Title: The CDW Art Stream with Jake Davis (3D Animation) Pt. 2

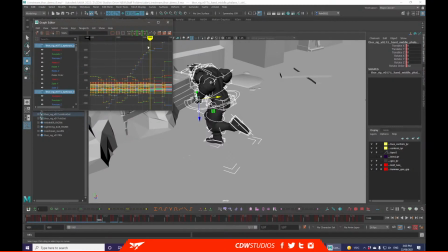I'm going to do a little sneaky spline on those 2. Because they should, theoretically, be somewhere in between them.
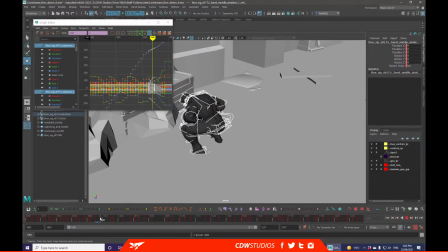There should be a nice little blend.
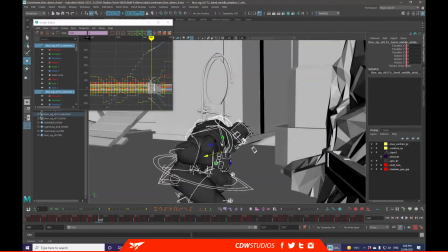Like that key right there would be a nice little blend between the 2.
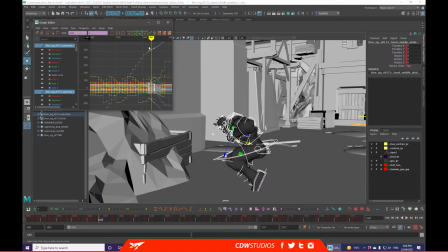So I'm just going to right click, insert key, select them all again, keys and stepped.
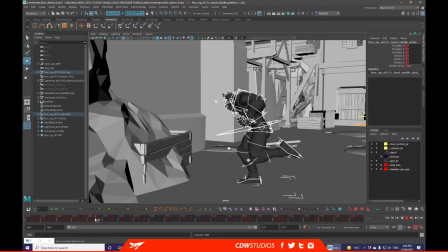As you can see, the feet motion is mostly correct.
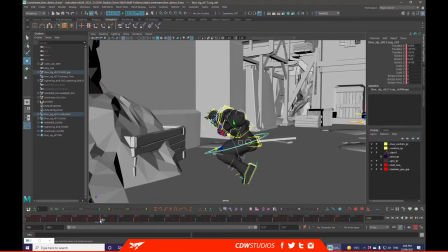The hip, not so much, but I can start blending between these processes, or between these 2 keys.
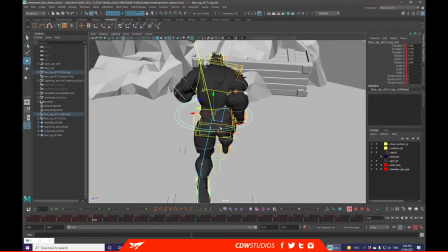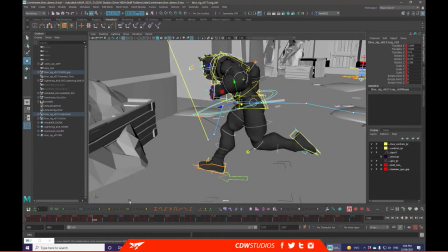Take advantage of Animbot here just to have a look at my curve.
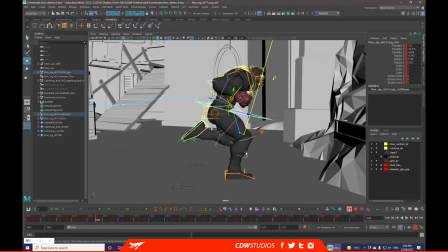I can also start adding some mild anticipation to this because I know that the characters
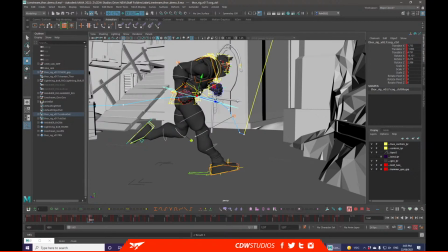where they're going and I want to keep this arc nice and direct.
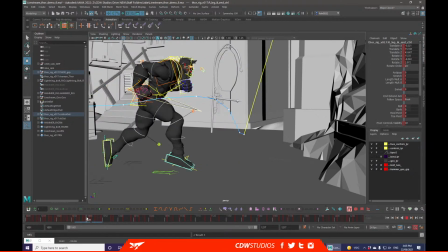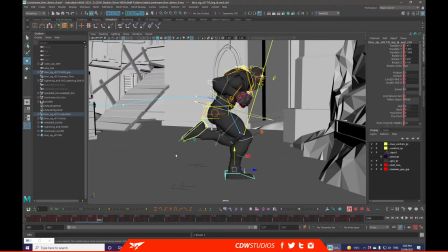Because they're also, the character would also be aware of where they're heading, they can also start doing some actions preemptively.
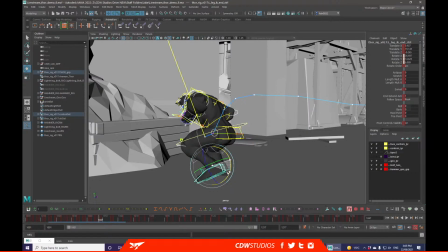Because we know that's the midpoint as well, take advantage by going closer to the end point,
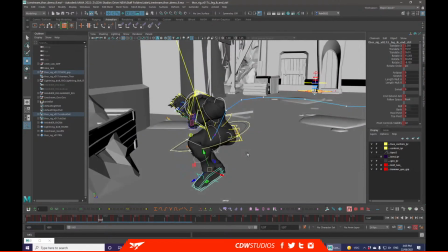which helps sell the action a little bit more.
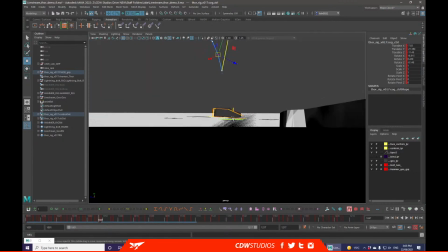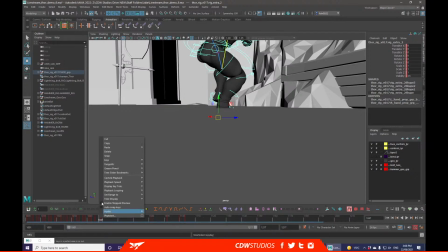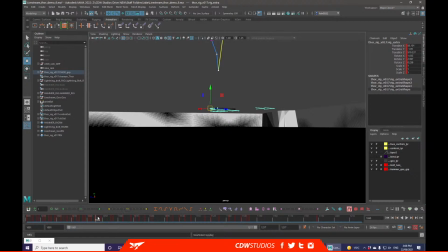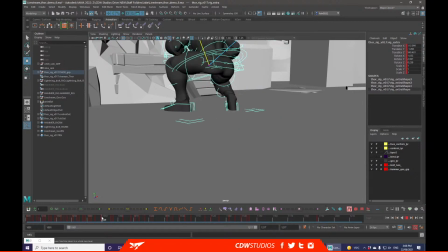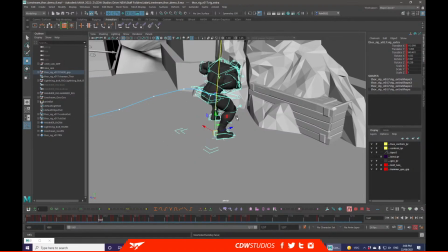All I'm doing now is just making sure that everything's lining up within those keys,
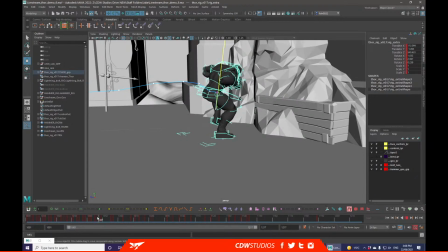because at the moment we have just an odd section where they're linked together, which doesn't quite work how it should.
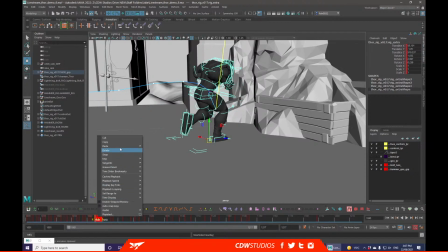I'm just going to put that in spline for a second just to...
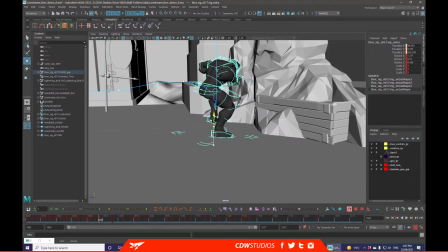So what this has done is it's put out the correct value, but it's not keeping track of the Y value correctly.